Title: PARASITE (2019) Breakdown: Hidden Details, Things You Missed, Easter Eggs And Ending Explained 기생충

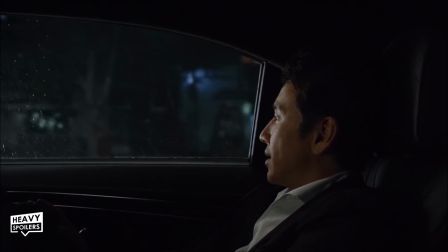4:07 Whenever he's talking about his staff, we never see him saying anything positive, and when discussing the first housekeeper, he states that she always used to eat enough for two.
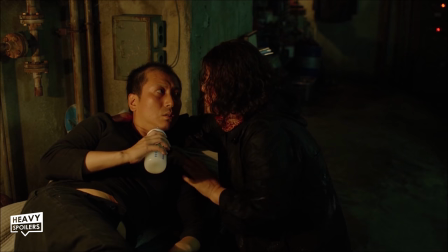4:17 This hints towards the reveal at the midpoint of the film,
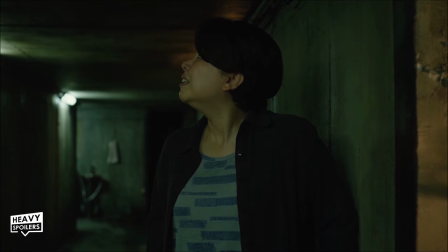4:19 in which we find out that her husband actually lived in the secret basement in the home's bunker, and that she'd sneak him meals.
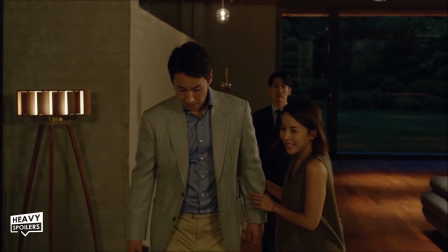4:26 When Nathan is introduced, we can see the lights turning on as he walks up the stairs, and as he gets to the top of them, they then turn off.
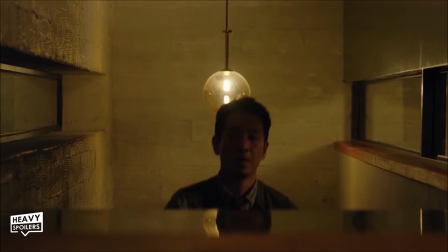4:33 This is revealed as being carried out by Jun-sei, who lives in the basement and operates them as a sign of respect.
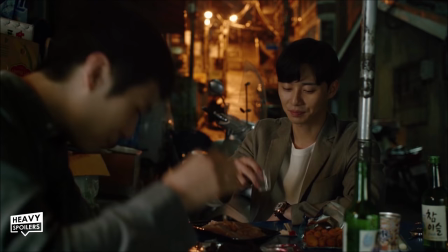4:40 Now, Ki-Woo gets the job after his friend, who works as a tutor for the Parks, says that he's going to be studying abroad.
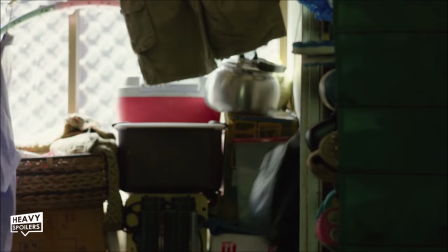4:46 Again, Ki-Woo is parasitic in nature, as he only latches onto the family because he uses someone else who passes him onto them.
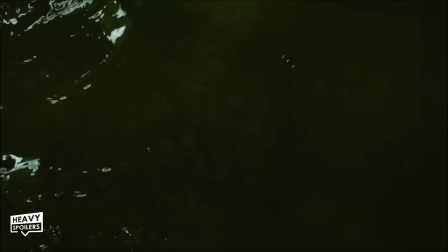4:53 Ki-Woo's friend presents the Kims with a mystical rock that is said to bring wealth to the family, and it's clear that they believe it has somewhat of a power in it.
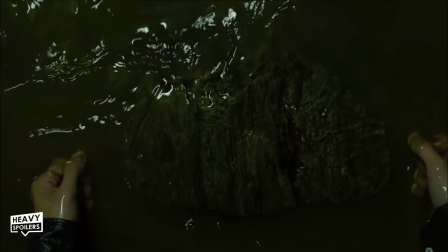5:01 However, later on when the Kim's home floods, we find the rock floating, which indicates that it's hollow.
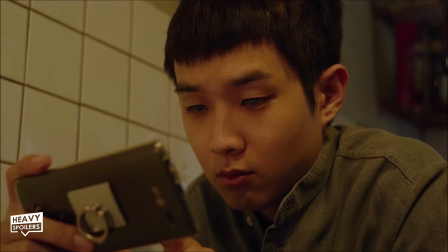5:07 Not only does this explain why Ki-woo is able to survive the blow to the head, but it also hints to us the hollow promises that the rock carries with it.
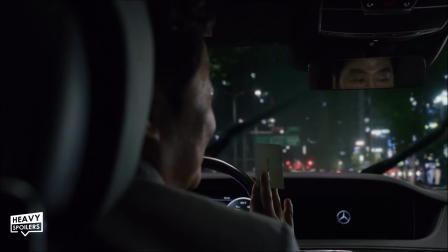5:14 Upon making it to the house, Ki-woo slowly brings his family across as they oust the current staff so that they can take their place.
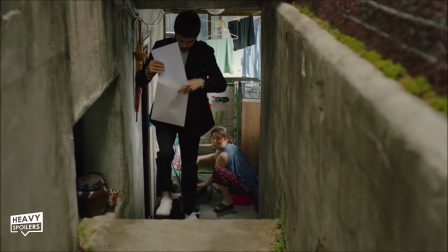5:21 The movie is filled with staircase imagery, and Bong Joon-ho stated that he put so many in the movie as they represent people travelling upwards through the class system.
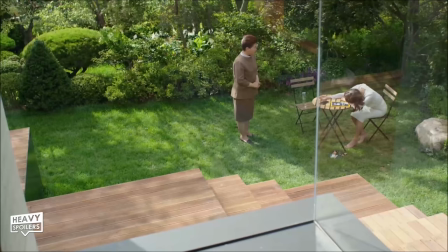5:30 Stairs are pretty much featured in almost every scene in the film, and it hammers home the idea that there's a divide between the upper and lower class people.
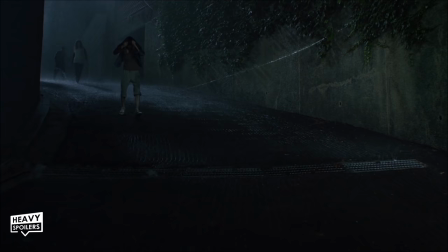5:38 One of the most heartbreaking moments comes at the midsection when the family have to return home to their flooded house,
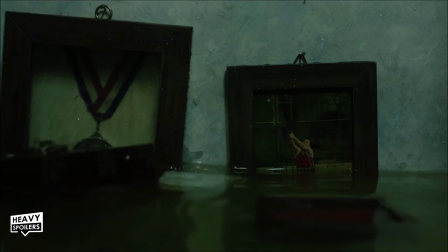5:43 and we watch as they wander down the stairs after living the high life whilst the Parks were away.
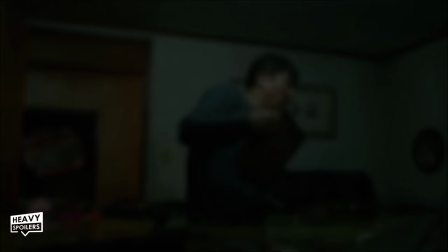5:48 Ki-Taek grabs his wife's silver medal, and silver is of course second place, which gives a nod to how they're very much second class citizens.
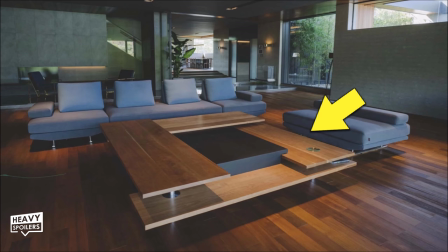5:56 Something that you might not have noticed is that the table within the Park's home also looks like a staircase itself, and we watch as it ascends from the bottom to the top.
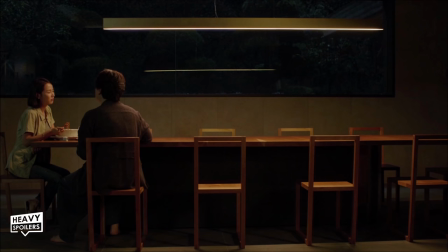6:04 When Ki-woo first goes to the house, we can see that there are 8 chairs at the dining table.
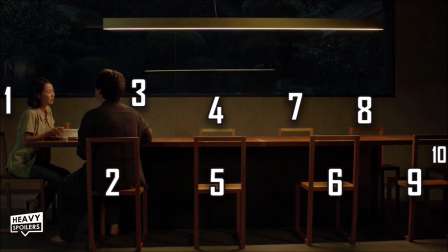6:09 Later on, after the housekeeper and her husband are locked in the basement, there are 2 added, and this represents the 10 people making up the 3 families in the home.
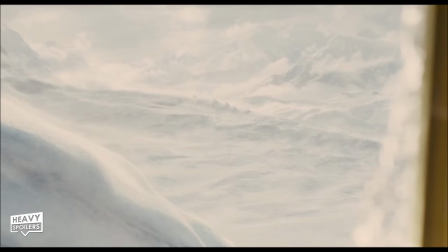6:17 The house is absolutely incredible, and we learn that it was designed by a man named Nam Goong.
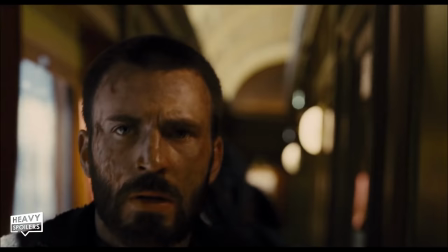6:23 This is actually a nod to the character Nam Goong from Snowpiercer, another of Bong Joon-ho's work.
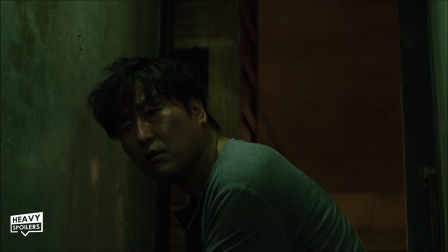6:28 Nam Goong designed the train in the film, and he was played by Song Kang-ho, who also plays Ki-taek in this movie.
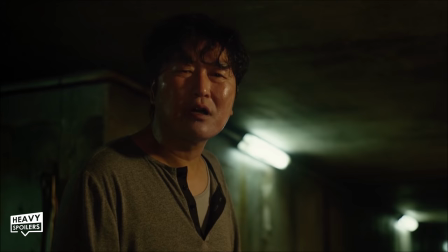6:34 Also, apologies for the pronunciation in this video.
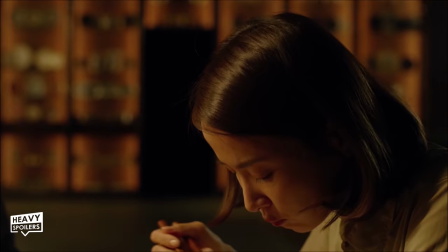6:37 I know these aren't exactly how the names are said, and I'm not doing the English speakers a favor right now by butchering them so badly, but I promise I'm trying.
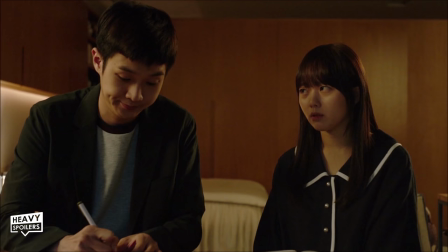6:45 I'm just a terrible, terrible YouTuber.
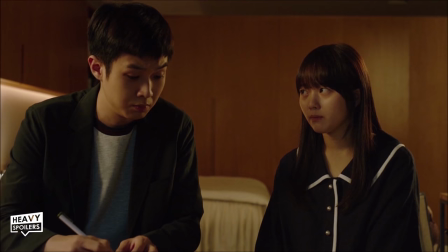6:47 Now, at one point in the film, the daughter of the Parks Da-hai talks about how her brother Da-song is faking the way he acts so that his mother views him in a positive light.
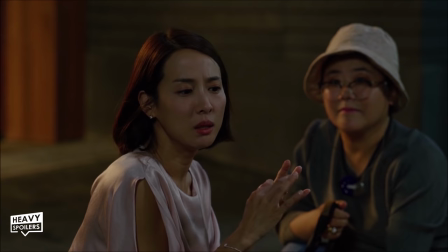6:55 This is brushed aside by Ki-woo, who is of course doing the exact same thing.
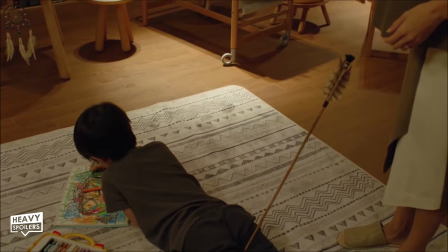7:00 He even instructs her to use the word pretend twice in her English exam, and this happens at a point in which both he and his sister are pretending to be people they're not.
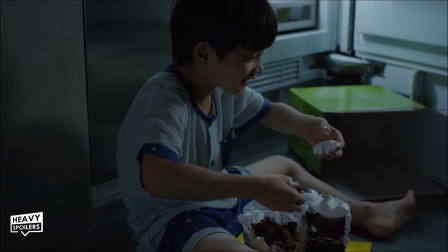7:09 As for his sister, it's through her we learn of Da-song's trauma, namely how he saw a ghost when he was younger.
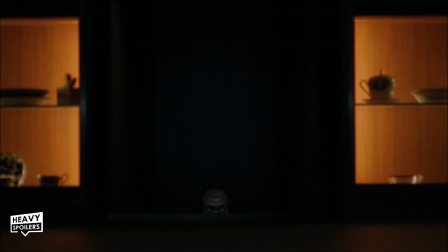7:15 He was eating birthday cake when a strange man appeared in the house, and this triggered a seizure.
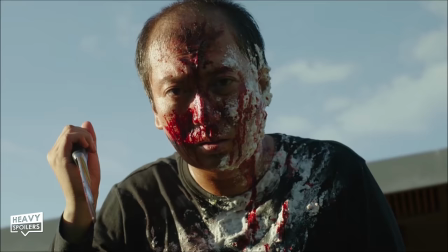7:21 At the end of the film, we watch his birthday party once more, in which the man returns, and this earlier scene sets up why things happen the way that they do.
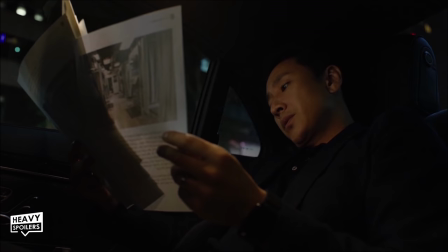7:29 Hilariously, her mother Chung Suk says that she'd be a great con artist if she wanted to be, but she very much is in this movie. It's just clear they don't see themselves as doing anything illegal.
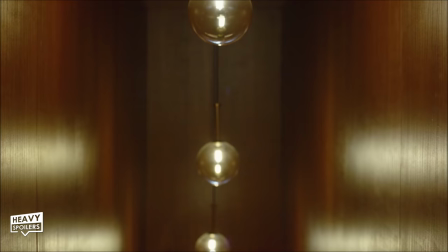7:39 Now, the Parks are played as the innocents in the film, but they have their own prejudices and snobbery that sort of shows how they view the lower class people.
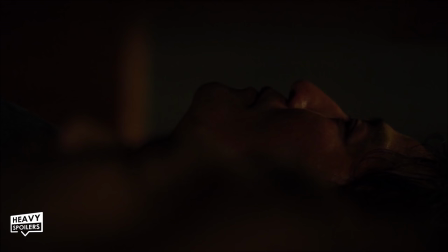7:47 Nathan can't stand the smell of the poor, and he remarks that Mr. Kim has an odour that's just like the underground.
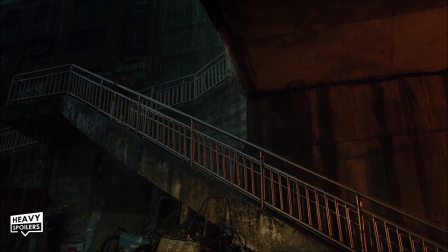7:53 This has its own subtext too, as the underground is of course something that's beneath the surface, and one must travel down some stairs in order to get there.
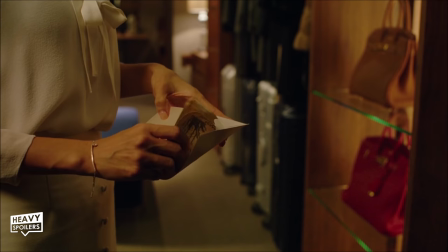8:01 Mrs. Park also isn't that innocent either, and though she says she will pay Ki-woo more than they agreed to after his first session,
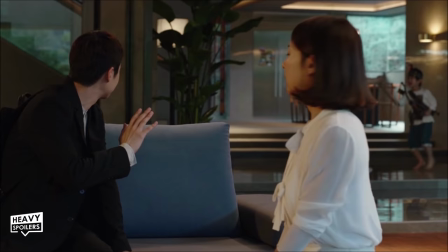8:08 you can actually catch her skimming off the top and taking away some of the cash that she was initially going to give him.